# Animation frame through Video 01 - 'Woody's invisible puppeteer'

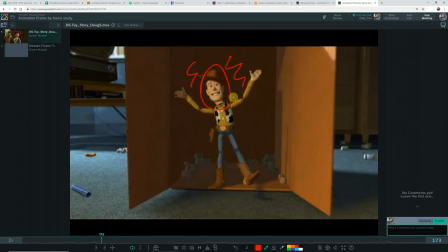And I'm going to go through and point out a couple of those, where he's done that. But it's not random. Like, he has clearly, I assume this was decided in sort of the early tests of Woody,
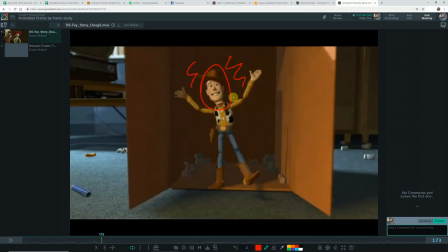they've decided to animate him like he's on strings almost half the time, and in this scene in particular, he's like a puppet on strings. There's just no weight to him, in a good way. I mean, this is obviously on purpose.
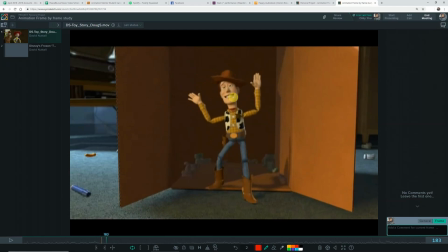So where do we first see it? Right here. That is off balance a lot, and that's the end of that pose as well. Like, he's stopped there at the hips, but if you look, the center of gravity for him right now is kind of there.
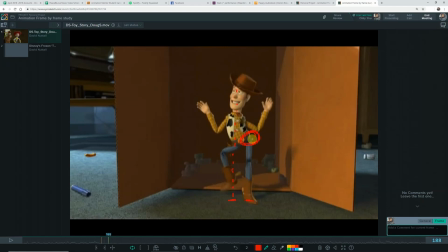It should be here. So I mean, theoretically it should be more like that. but it's the beginning of this. No, this is Woody. He's kind of on strings, like invisible metaphorical strings, so they can do it.
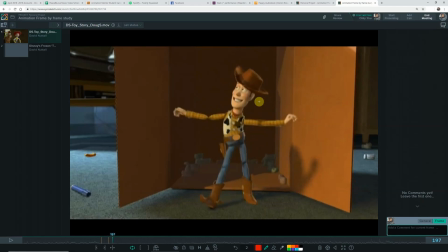So he just kind of holds him in that pose. And I just want to point this out because it's so cool as well. Watch this little wave through the arms here. Look at that. That's so cool. Anyway, there we go again.
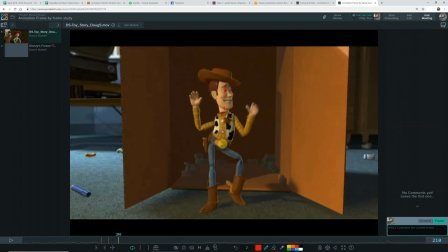Way off balance. There's the center of gravity-ish. Should be here. But again, that's what they wanted to do. And no, he's on 2 feet, so that's fine.
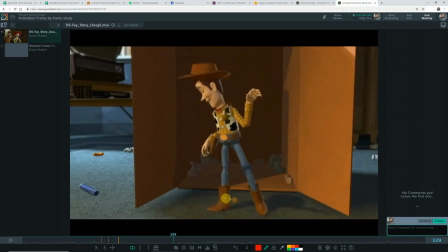I'm going to zoom through a bit because this is all super cool, and I seriously just recommend like frame through this whole shot.
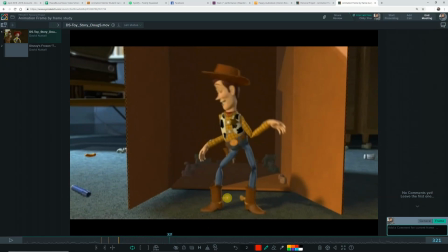And I spent like half an hour doing it, but I don't want to do too long of a video here,
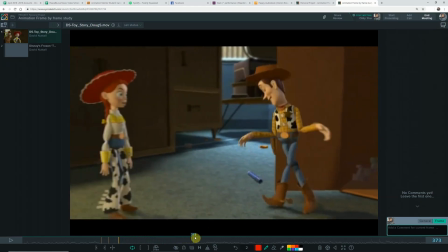so I'm just going to skip through all this cool stuff, which is all super awesome,
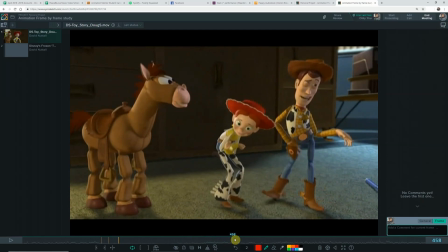and just really highlight this point again of him being like a puppet on strings. So watch him when he gets really excited here.
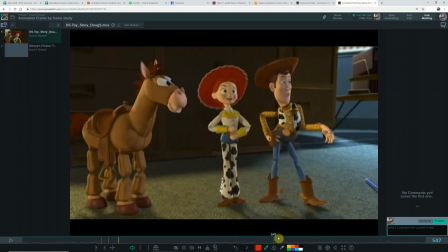Okay, so it starts here. So he goes, his bottom foot just randomly slides across the ground because he's just, remember, he's on strings, so he's just got no weight really to carry, he's just being pulled.
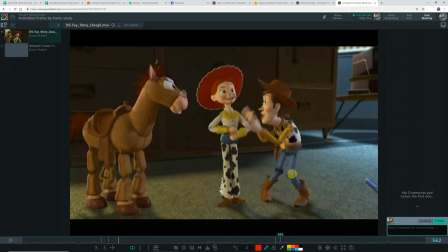And because he's a ragdoll as well, some of the leg poses that he does through this are super cool and broken in inverted commas, but appropriate for this. So again, sliding foot, no weight on him really.
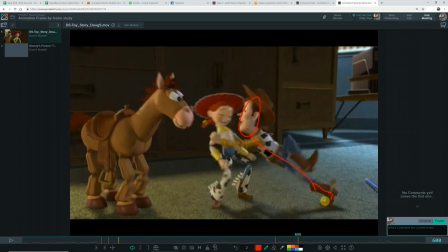I mean, this is not a very normal angle. He's pushing this so much, it's awesome. Yeah, I mean, that's a pretty broken shape of the leg, so he's just using that, emphasizing the character.
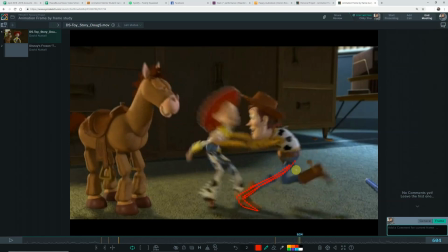It's all about who is this character. Well, he's ragdoll, so his legs can do all sorts of random stuff, and he's this puppet, so again, there's not really much weight going on. So here's the first bit. This section has just got no weight on purpose.
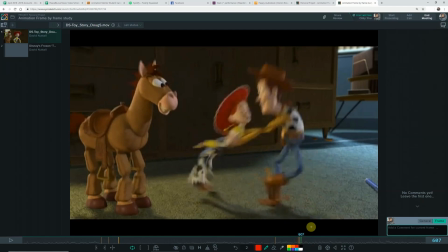So he pings up without really pushing off on a leg. No, he doesn't push off on either leg, so he just goes up of its own accord. Comes down. You could say that's a push off. You could. So we can give him that one.
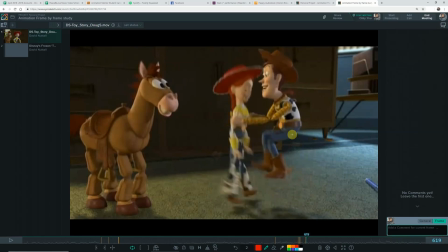Comes up in midair, kind of like the hips kind of stick. There's no weight on that one at all, because as you're jumping up, if you're doing it a more sort of conventional way, you might go with this leg, and you might go so that then you had that leg was pushing off,
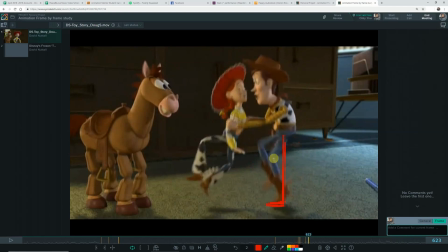that would still be on the ground. But he hasn't, he's got that leg here, so it's just popping off again. So they're all just kind of popping. It gives this really light feeling like he's being pulled off the ground. Same again on this one.